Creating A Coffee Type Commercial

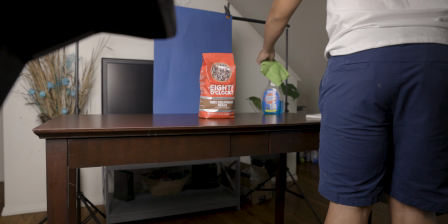[0:24]
and that's making something amazing out of nothing okay
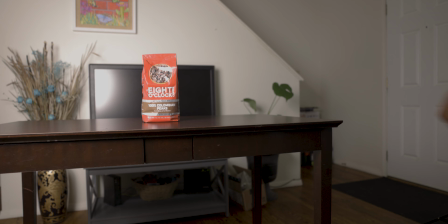[0:30]
guys let's start this with the first shot and the first shot i want i want it to be the the coffee bag we're gonna do a stop motion so we're going to photo stack. We're going to open up the coffee bag and then the coffee beans are going to fly out.
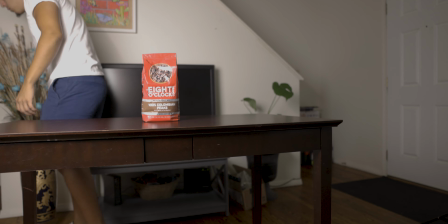[0:50]
So that is the goal for this shot. Let's get started. But before that, I do need to remove a lot of the stuff in the background.
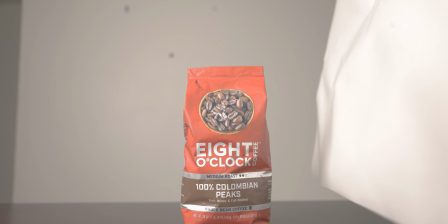[0:57]
That way it's a little bit easier to mask out and make the motion fluid. But yeah, let's get it.
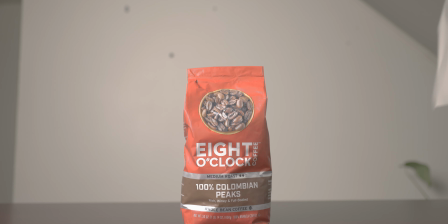[1:04]
What we're doing right now is adding a little bit of fill light on the edge of it right there as you can see on the far right side if we take it away it goes extremely dark so what we're going to try to do is fill it in a little bit that is
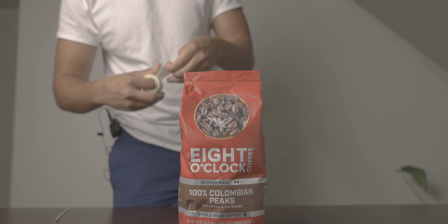[1:20]
with it that's without it so maybe not too close give a little bit of contrast but something like that
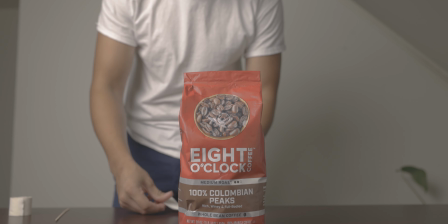[1:29]
tape on it because i don't want it to i
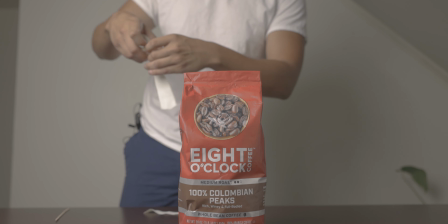[1:36]
don't want it to move while i'm moving it so This will give me an extra layer of protection.
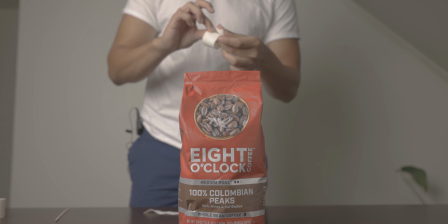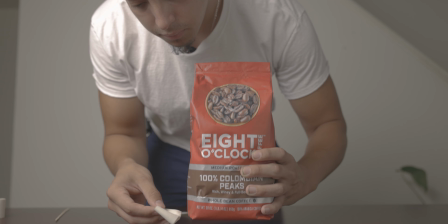[1:48]
I know I didn't do it last time, but I know I should have. But we finally got this tape, so...
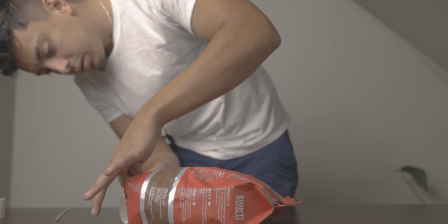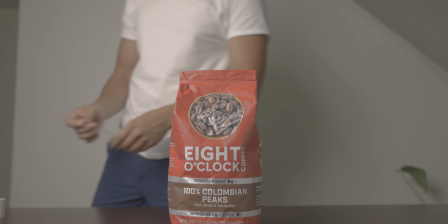[2:04]
But I know this is going to save me a lot of time in the editing process, so I really don't mind doing it. Something like that.
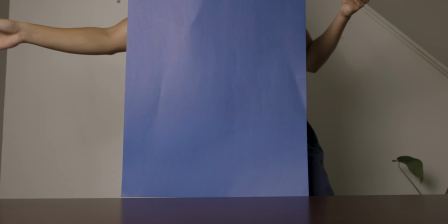[2:31]
So on this part of the video, I am going to bring my blue screen in and well we're going to to do a little method of throwing the
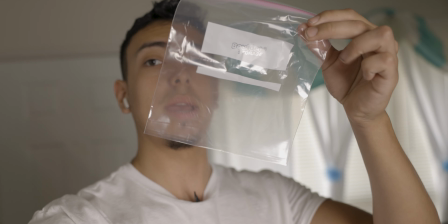[2:44]
throwing the beans up in there that way it looks natural when they come out of the bag we're gonna do the bean toss is we're
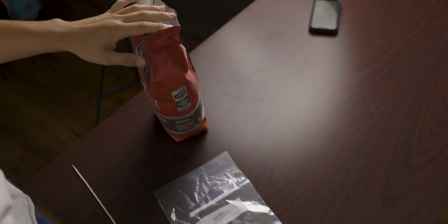[2:53]
gonna get a little baggie we're gonna put the beans in the middle and then pull them pull each side and have the beans come out so we're gonna have some of these beans on to here and then we're gonna do this the beans should fly out and we should catch it so we're
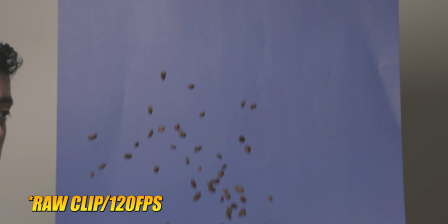[3:09]
gonna set the camera on the tripod and and see how that goes so let's go so now the difficult part is uh cleaning up because i made there's beans everywhere okay
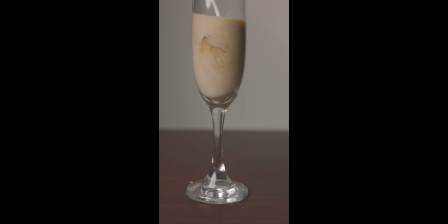[3:33]
guys so this is day two of shooting we just finished the shot with the milk and the coffee we did 120 frames per second we also did it at an 80 millimeter and the shot looks like this but because we're doing 4k we are able to crop in a lot so that that helps us out a lot because we don't have a macro lens.
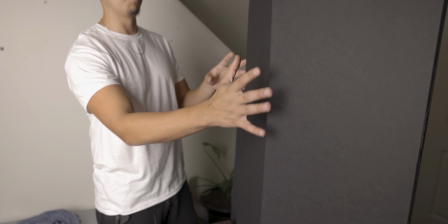[3:56]
To cover the reflections of the cup, so there was a lot of reflections coming out of this way.
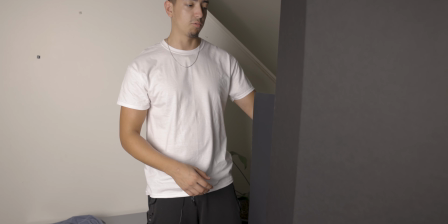[4:01]
What we did here is we put a black cover but we also used our
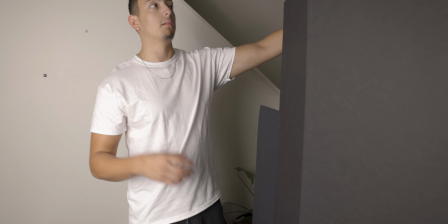[4:08]
monopod that we use for real estate photography and covered most of it because of the white walls.